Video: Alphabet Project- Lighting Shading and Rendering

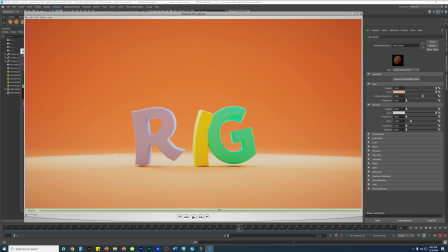Like these highlights over here, it just blew it out. Because the white, having a white color for the base, it just draws in the lens effect light bloom, lens effect,
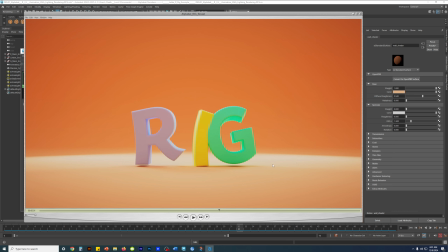the bloom effect. It makes it just blow out of control, even with the fine tuning if it's pure white.
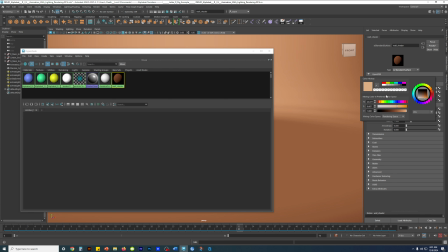So that's why I just gave it some color. I also highly recommend you give it a color other than white to prevent that
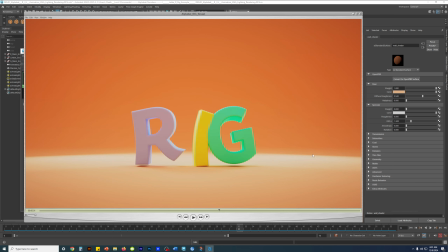light bloom from completely blowing out the scene. Yeah.
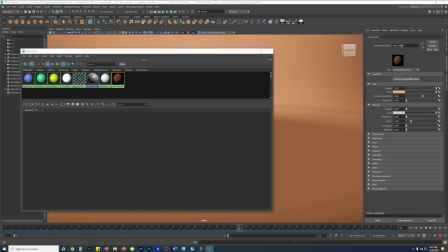The other thing too is that the wall shader, right? This is really important.
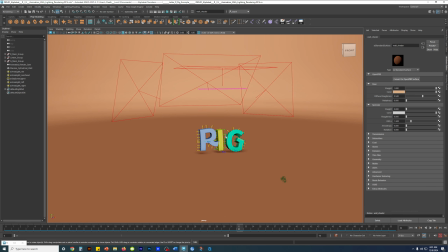Even now, I already know some students gonna just ignore it and make issues with the render, create issues with the render. But please pay attention to this.
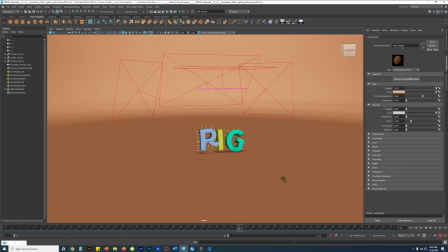So the base weight is at 1 for the wall shader, right? The diffuse roughness, I dropped that down. It kind of weakens the
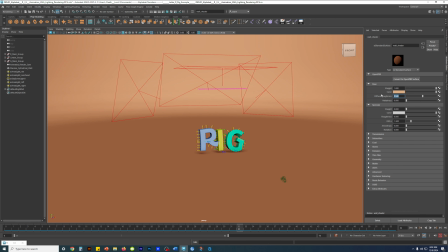color, and it weakens the color and the overall strength of the shader color, right, and the look of it. Reason why I dropped this down, right, the reason why is that because of the lens effect,
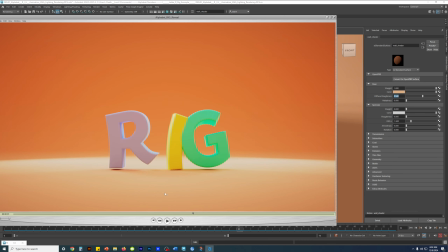to get that nice light bloom right here, because this right here was blowing out, Even with the color change from white to a different color.
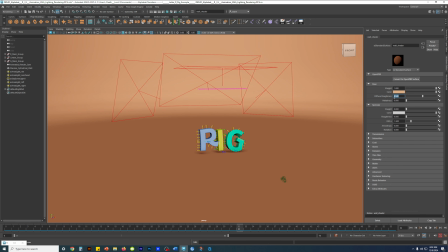That's why I kind of dropped this down, the diffuse roughness, to make it weaker, so the lens effect wouldn't blow out. On top of the lens effect tuning that I did. Then, most importantly, I dropped the specular shininess. The floor, do not make the floor shiny.
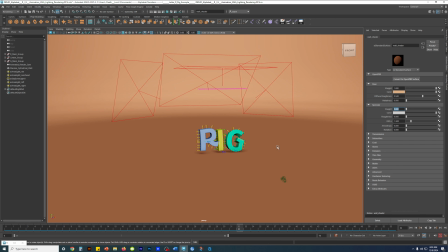It's cheesy, and it just makes it look like 1990s type of 3D render. Right, just drop it down to 0. Right, it also reduces render time anyway, and it also reduces the odds of blowing out the scene
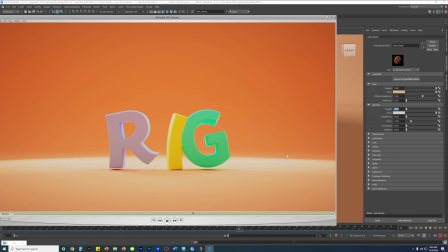when if and when you add the lens effect. Right, I personally really like the lens effect.
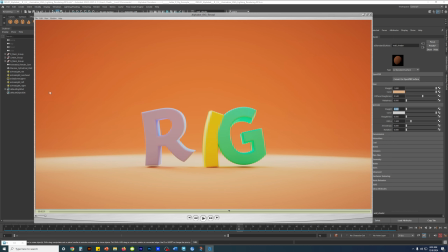Anyway, because the lens effect, it gives you the vignetting over here and vignetting over here, like that. Right here, vignette, vignette, vignetting, vignetting. So again, specular, drop it down to 0.
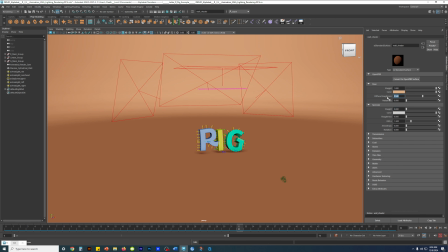Base color, give it a color. Diffuse roughness. Again, this right here, right? You do this because of while you are tuning the render, right?
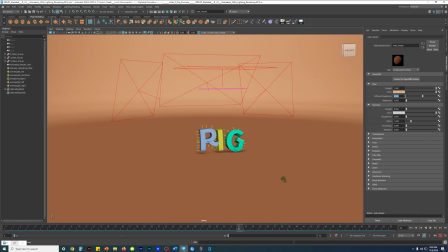Don't just plug in the numbers and just go on autopilot. I did this because for my specific scenario, it helped to prevent blowout when I applied the lens effect, light bloom, right?
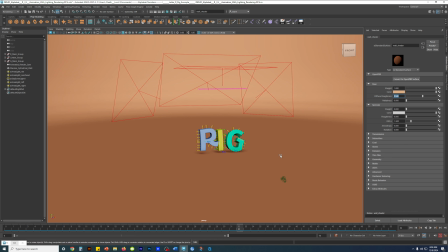And that's what I did for the shaders. Super simple.
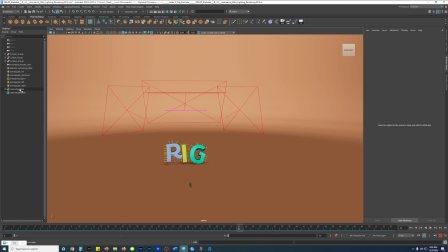Then, right, I'm gonna hide each of these. I added a sky dome, right? I added a sky dome, which is Arnold Lights Sky Dome.
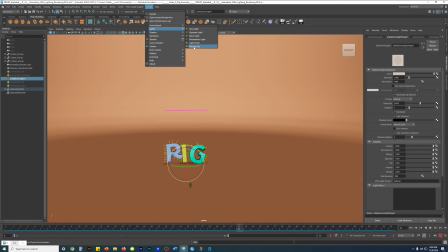I did not do the physical sky, right? There's reasons why having to do with the shadows, right? I just added a sky dome. That's all I did, right? Sky dome. Sky dome.